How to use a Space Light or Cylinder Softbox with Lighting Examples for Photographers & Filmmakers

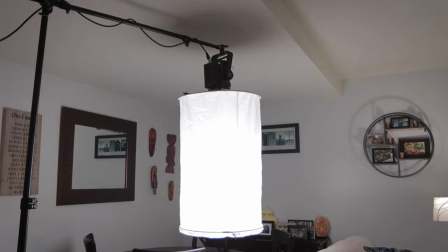If I turn on the light,
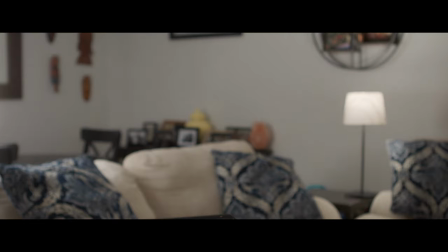you can see that we can bring up the ambient light all over the room because of the 360 degree beam spread from the cylinder.
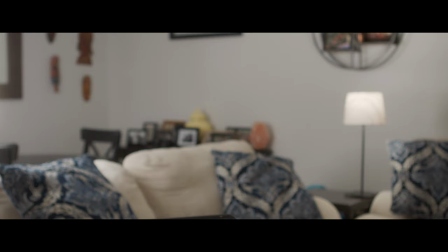You can see why these are often referred to as space lights. they fill the space with soft light.
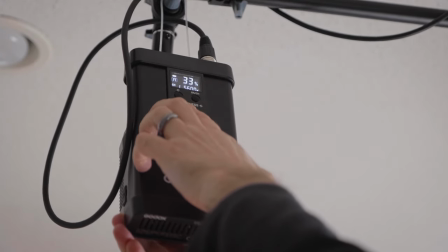We can add more contrast to the shot by dimming it. This makes it more dramatic.
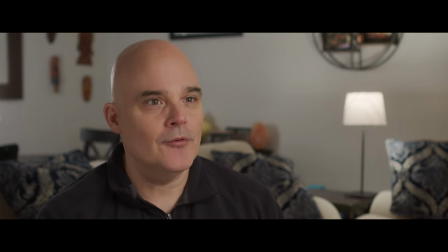The choice is up to you. The cylinder also created a nice backlight on our subject.
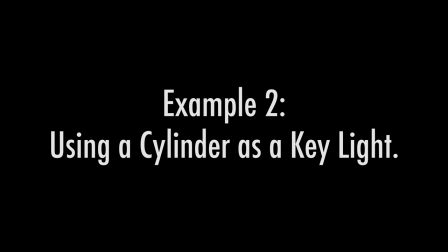Example 2. Using the cylinder as a key light. We are no longer using the cylinder to light our background,
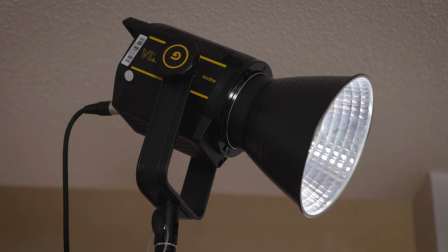so instead we will use a VL150 LED light on a stand aimed at the background of the shot.
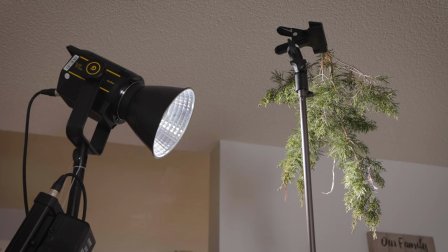To add some shadows, we will place a tree branch in front of it. Our key light near the camera is now the cylinder.
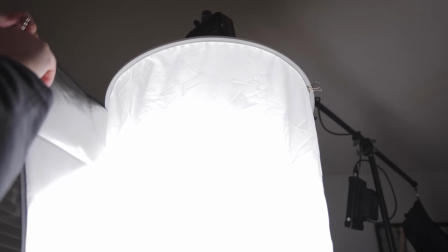To control light spill, I added one skirt which wraps around half of the cylinder.
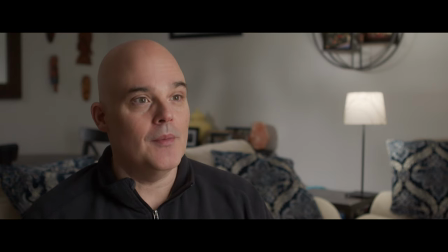The light from the cylinder is very soft and flattering and creates nice catch light in our subject's eyes. To soften the shadows on the unlit side of our subject's face, I'll add a white card clamped on a stand.
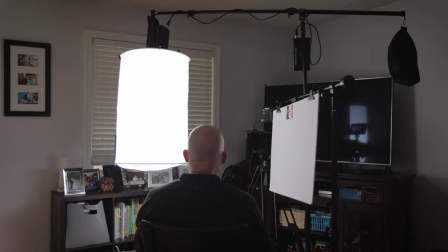This acts as fill light again. You don't have to use fill light if you don't want to.
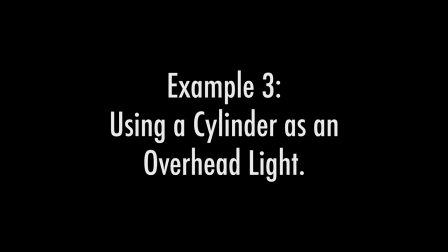It's a creative choice. Example 3. Using the cylinder as an overhead light.
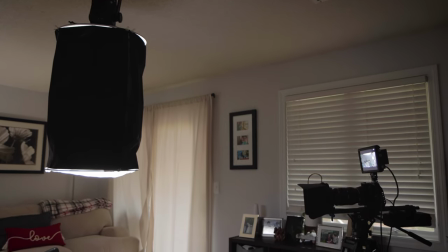For this next example, we hung our cylinder on the boom and placed it directly above our subject.
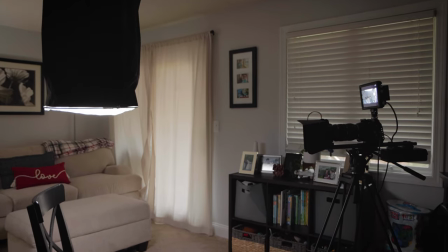To control light spill, we added both skirts around the cylinder. Now, the only light coming from it comes from the bottom.
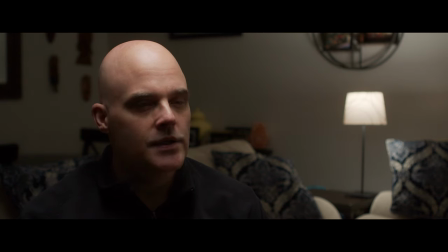This is not a flattering look on our subject, but it's very dramatic, like an interrogation scene. You can't see the subject's eyes. It's mysterious.
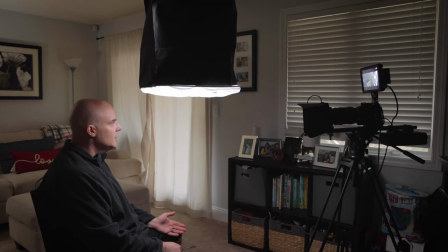If we want flattering overhead light, move the light toward the camera and away from the subject, so that the subject's eyes will be lit.
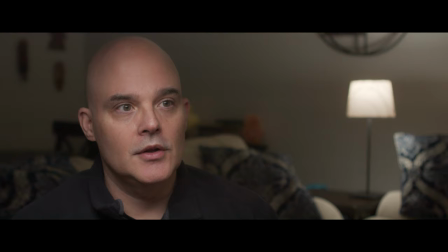This looks pretty good. If we want to reduce the shadow under the subject's chin, you can place the white bounce card aimed up at the subject.
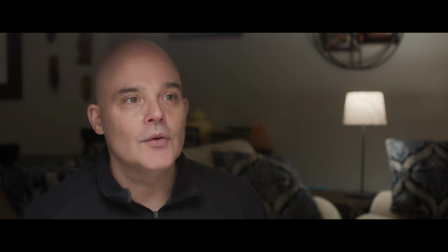Place it just out of frame. It's just another look you can create using a Cylinder light modifier.
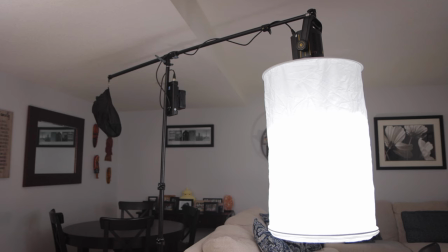Well, I hope you found this video helpful. I really like using the Cylinder Omni softbox.
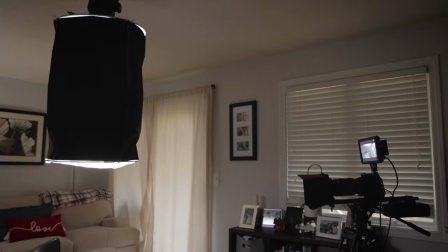It's an affordable light modifier that can be used in many ways. Thanks for watching, please like and subscribe.